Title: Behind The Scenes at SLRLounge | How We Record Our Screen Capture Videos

What's up everyone? My name is Pi with srlounge.com. You guys can find me on srlounge.com or on facebook.com forward slash SLR Lounge. Now in this video, I wanna walk through our overall new production setup for our post production videos. So we're gonna talk about lighting, the gear we're using and so forth. But before that, let me show you something. I got another camera setup, which means I can do this and then I can go back to this and I can go back to this. We have our awesome camera guy here, Joe Chaw. He actually runs all of our behind-the-scenes stuff here at SR Lounge, and he kind of keeps us running.
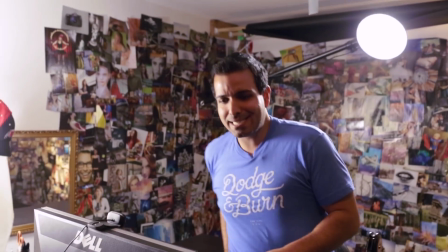So we have him on a Steadicam, and I'm going to get up now, pop this little audio piece in my pocket, and we're going to seamlessly just walk through our setup.
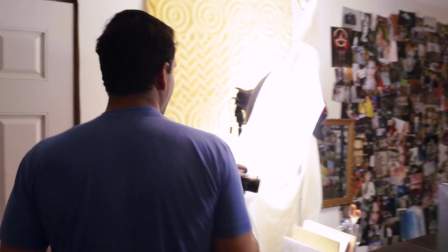Let's start over here on our main camera. Okay, so we have the main camera is just this Canon 6D with a 35mm lens on it.
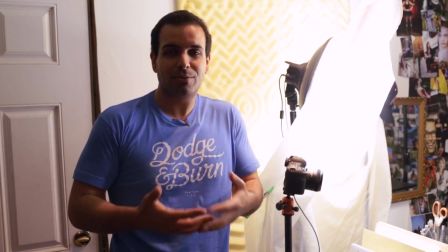This is the 35mm image-stabilized lens, which, again, we don't really need image stabilization because it's mounted and it doesn't move.
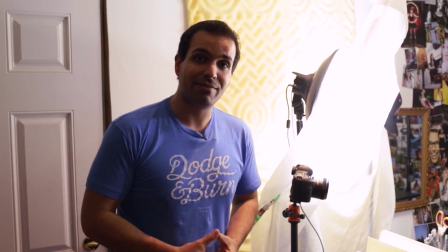But this is the lens we actually use in the Photography 101 DVD. Be sure to check out that workshop, it is coming out soon.
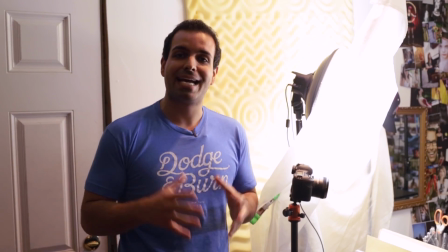You guys can check it out on srlounge.com, but it's going to be an amazing workshop to get everybody into photography and get you taking great pictures right away.
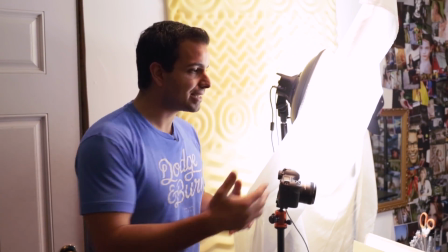So we thought after we shot, let's keep this lens because it's kind of perfect for the setup, the focal length and everything works really well.
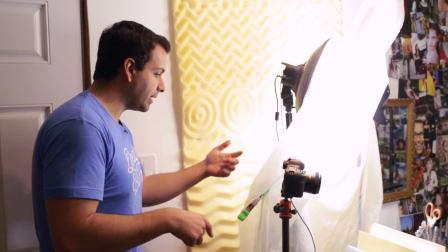We have the 6D and the 6D is actually mounted to a Mi Photo tripod.
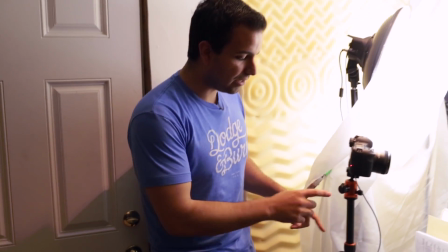This is, I believe the Mi Photo Road Trip and it's the aluminum variant in orange, which we call Frodo.
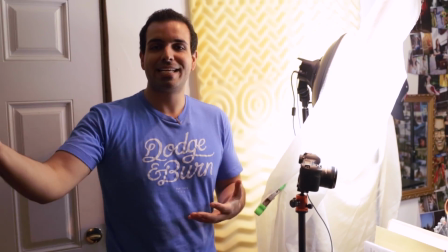Can you see it? It's called Frodo. Our lovely Joe Cha, again, who I already introduced, has named all of our tripods out of beloved Lord of the Rings characters.
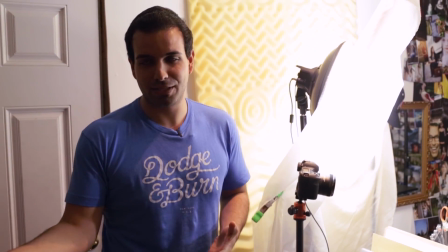That way, he can just say, get me Frodo, and then we automatically go get Frodo 4. Anyway, that's just a side note.
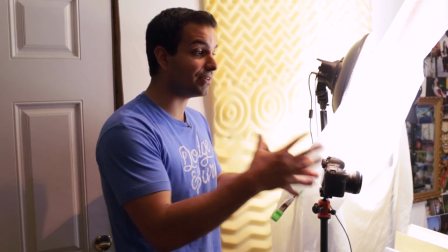Now, this, of course, is kind of an overkill tripod for this use. Mi Photo tripods are amazing.
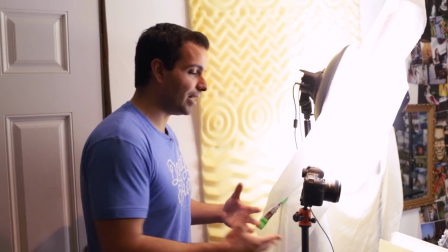They're very lightweight. They're built well. They have a great warranty. And obviously, this is kind of more than what I probably need for this application.
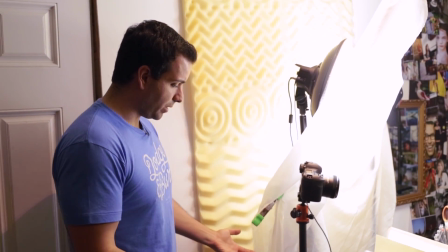But I use it anyway here. And it's also nice to look at because it is orange. Now on the Mi Photo you can see that I have here tied the Cam Ranger.
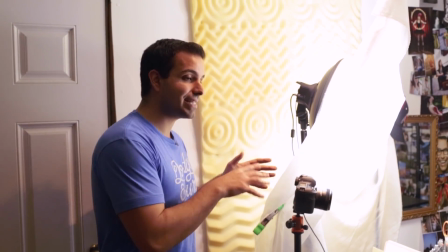The Cam Ranger gives me all that control and access that I need for this camera at my iPad right there which I just have off to the side of my screen.
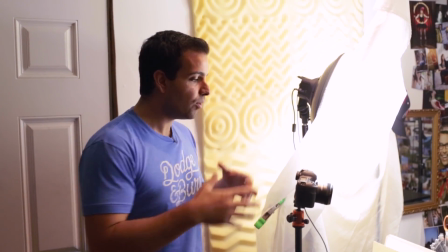That way I can set my focus, I can record and do everything that I need to do and while some Canon cameras and Nikon cameras do have wireless built-in,
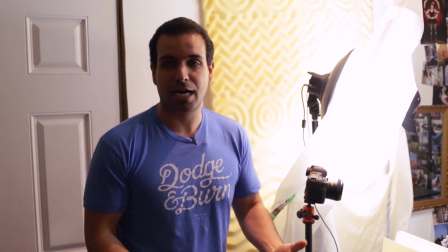the Cam Ranger gives me a little more options and more flexibility.
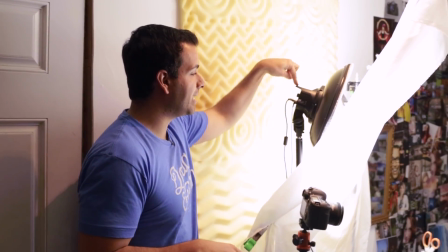Over here as far as the lighting goes, okay so with the light we have this Generae set and I actually bought the Genere 3 light set from B&H.
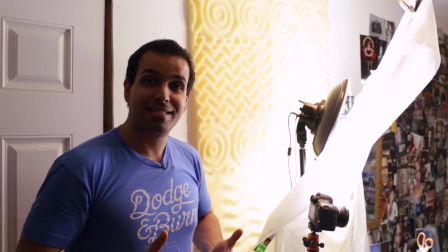Now the 3 light set comes with basically all 3 lights that you would need for an interview type setup.
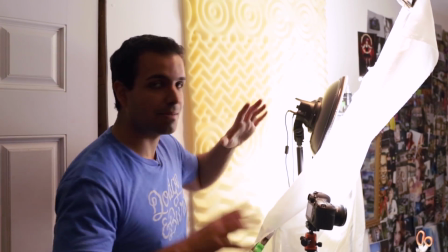It comes with the stands, it comes with socks, it comes with everything including dimmers as well.
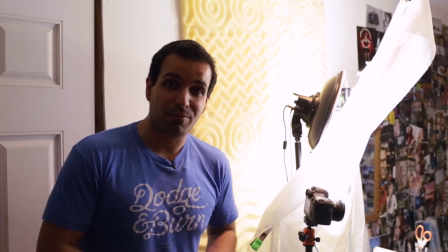It was I believe around $1,150 and there's a rebate right now which I don't know how long it's gonna be good for but it's 400 bucks off.
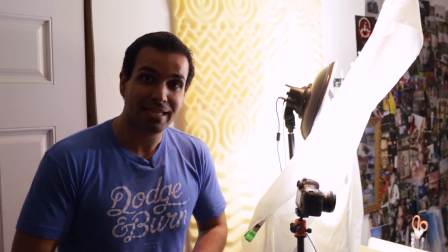So we got the entire thing for 750 bucks which is an absolute steal and given that it was so inexpensive I was kind of expecting the overall quality,
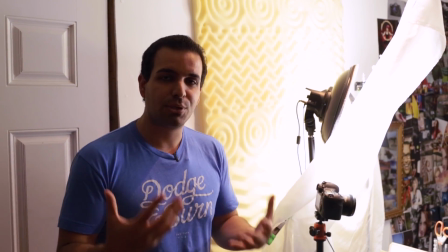the light output to kind of have color tinges and not to be kind of pure daylight balance. I was expecting the quality to not be that great.
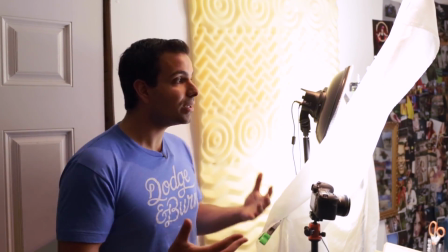I was expecting to have breakages and so forth. And really for the price, it's been absolutely awesome.
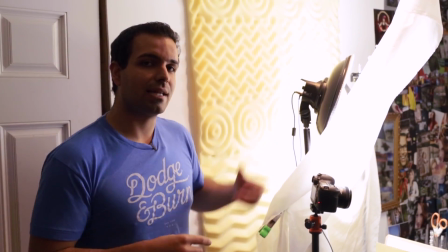I have no complaints. We did have a little issue with one of the dimmers, but B&H just swapped it out on that.
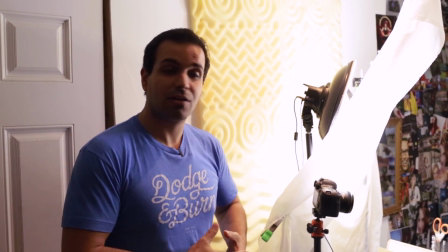And since it's been up and running, it's been absolutely wonderful. We don't have any green color in the LED, which is something that we oftentimes see.
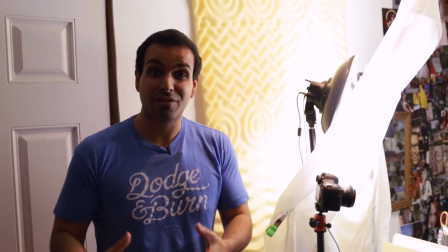We see a little bit of color shift in say LEDs or particularly in fluorescent lights, this really, it has none.
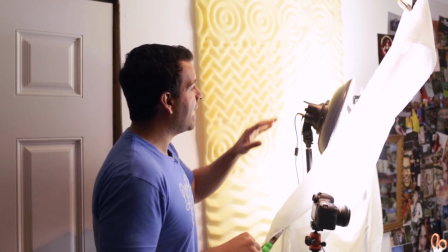It's really nice, puts off great light. And in front of it, I have a little scrim here.
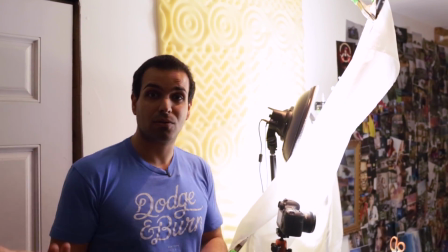This scrim is just a white translucent cloth we picked up from a local cloth store, and we call it the Casper.
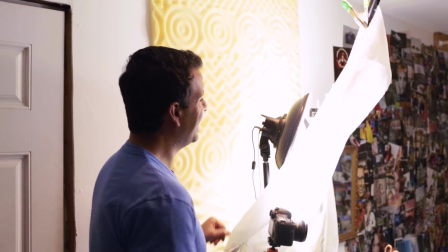It's our white little Casper the ghost. And all this does is just soften the light a bit.
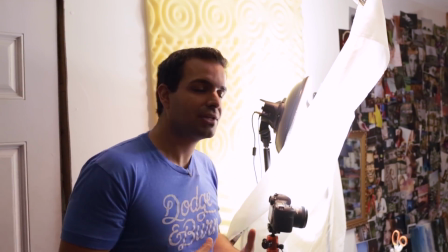You can see that we do have a sock on the Generate, but it still is a little bit harsh compared to placing this little diffuser in front of it.
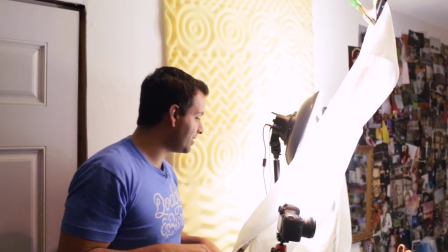So we just have a diffuser boomed out in front, Tons of A-clamps as you guys can see. A-clamps are kind of a studio staple.
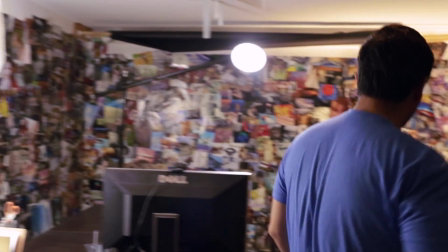You need to have a lot of them. All right, let's go around to the other side. Let's talk about our hair light. Now on the hair light we have the second genera.
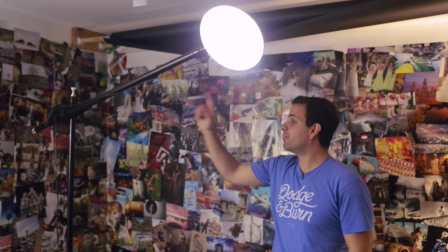So again, it came in a three light set. This is the second one. We have it boomed out and it's set to a pretty dim level.
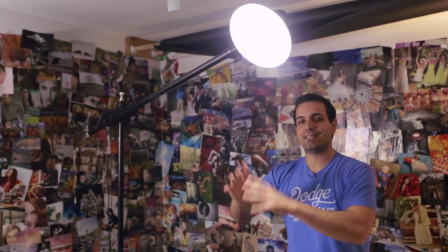All we want this to do is just to be able to add a little bit of a kicker, a little bit of a rim light to my body. That way when I'm recording I don't blend in with the background so much.
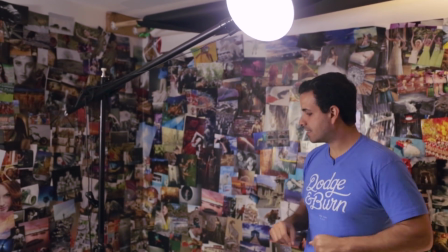So that's set there.